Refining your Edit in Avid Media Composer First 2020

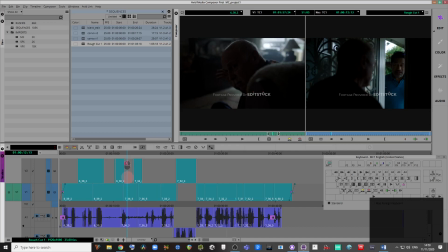That's really important. You're being inventive, and the overall result is articulated in a clear way. And I can tell you that I had a couple of problems with this. There's one bit, for example, where it feels like it jumps too much,
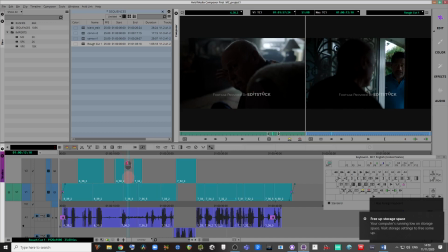and that goes back to 1917, right? 1917 feels like one long take, even though it's not. Where you've got moments that feel like they're jumps, these are what's called ellipses in the edit. Now, every cut is an ellipse, but if you have one that really feels that it stretches your sense of time and space,
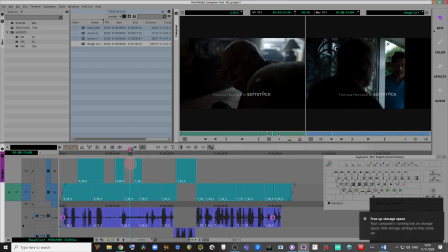not in a good way, then, you know, you're really having a struggle, a stretch with the footage at that point. So watch out for that. And there is a problem with particularly the bit where the coverage is quite poor when it goes from the window to him actually speaking through the doorway.
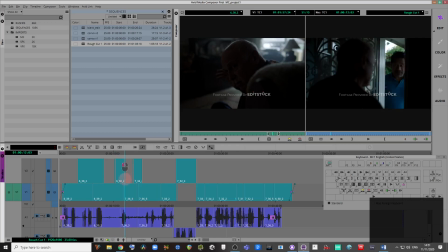And you can see how I've tried to just bring you out very carefully from his dark interior world to the external world.
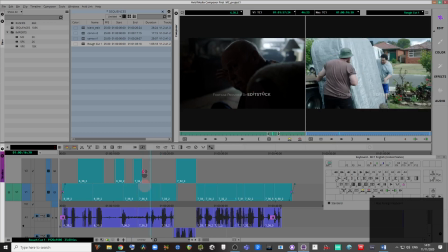I haven't jarred you outside. I've transitioned you through the boss, through the customer, out the door to the delivery,
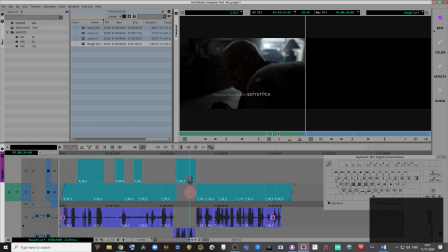and the real gem of a shot comes in later on.
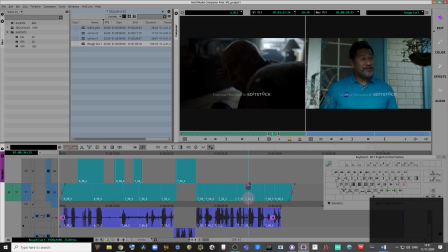So I'm just going to play this, and notice how I attempted to be inventive as possible with this footage. Near the end, I tried to give it a sense of conclusion, clarity, the articulate vision.
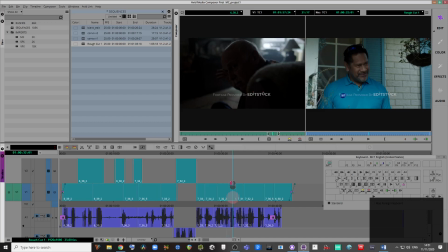I tried to invent that from nothing, using what essentially was the end of a take where he's sat down on his chair, that,
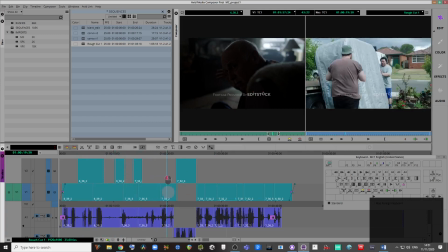you know, so not necessarily was slated for that position, but I tried to end it in such a place where he disengages, he removes himself from what's happening, and he goes back to his inner dark world on the chair.
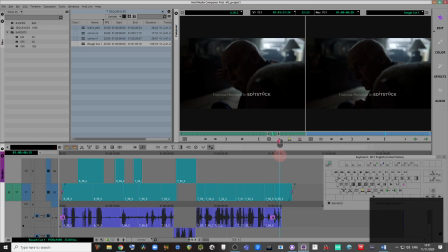So you can even see that the frame there is almost identical at the end, but I've used a different segment from that master clip. So take a look at this, and this is what I came up with.
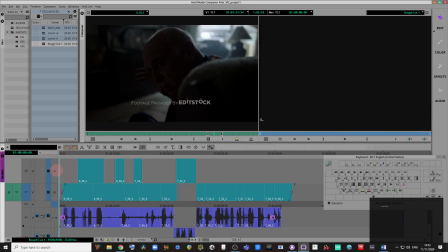I'll just take it back to the start, enable the topmost layer of video that I want visible, and play.
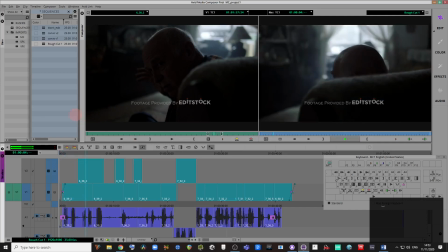Delivery! Delivery! I see you there, boss.
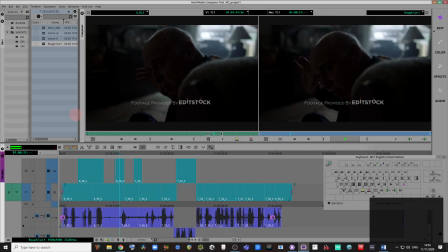So you want a refund?
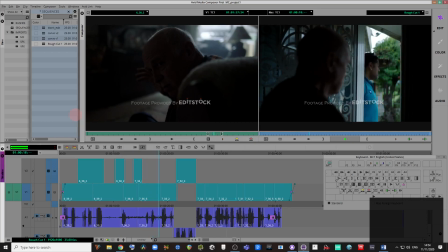Okay, you're the boss. Back it up, boys. Huh?
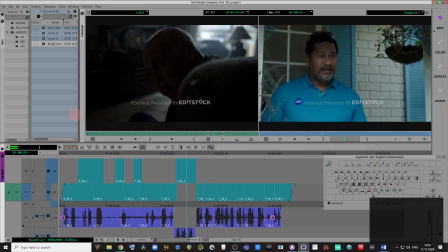He doesn't want it. He doesn't want it, That's what he said. but it's already off the truck.
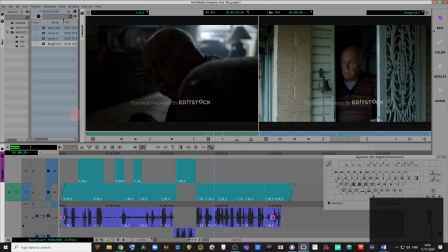We'll put it back on, genius. We'll have to go all the way back to the warehouse. And peak hour traffic. I know.
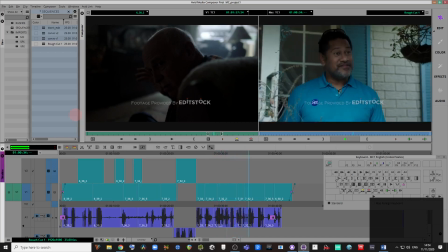We'll miss kickoff. Listen, if the man doesn't want it, he doesn't have to take it.
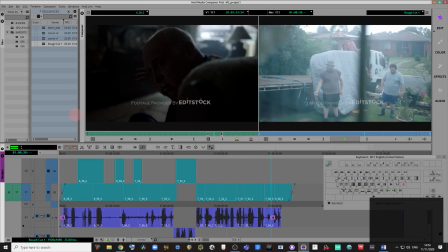Oh, but it's Friday out. I know.
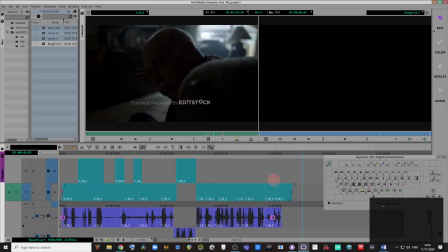So I actually got a bit of lag there. I think that's because I'm using OBS to capture the screen and send at the same time, so my computer struggled a bit, but hopefully you got the sense of that there. I thought the key things were to really allow for the sense of space at the start, to allow for that dark interior world to establish itself as the core of the scene,
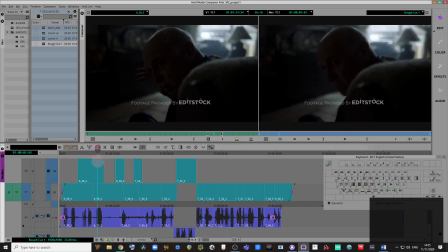and to make sure that there was action cutting back to the window so it didn't feel repetitive, and to capture the hesitant kind of attempted politeness of this gentleman here. And there's a bit of a J cut here, So you want a refund?
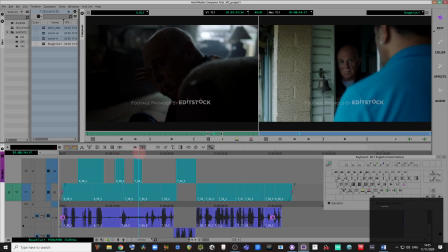just so that it tries to pull you towards the doorway in a more subtle sense, because that was the bit where I felt it was quite thin in terms of the coverage, and that was the most difficult bit that I felt was most challenging.
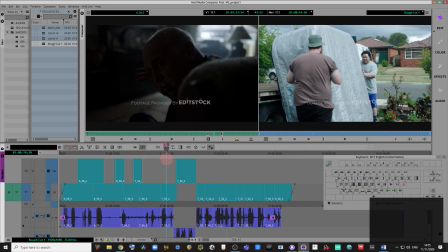But crucially, once they begin their conversation involving the two delivery guys, I felt it was really important to, like I say, capture his
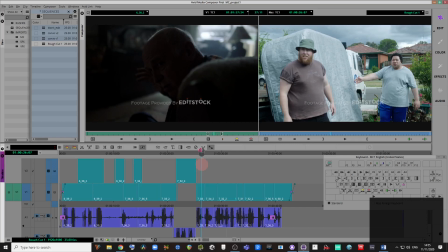dissonance, but also at some point in the conversation introduce the shot of the customer just as a once-off.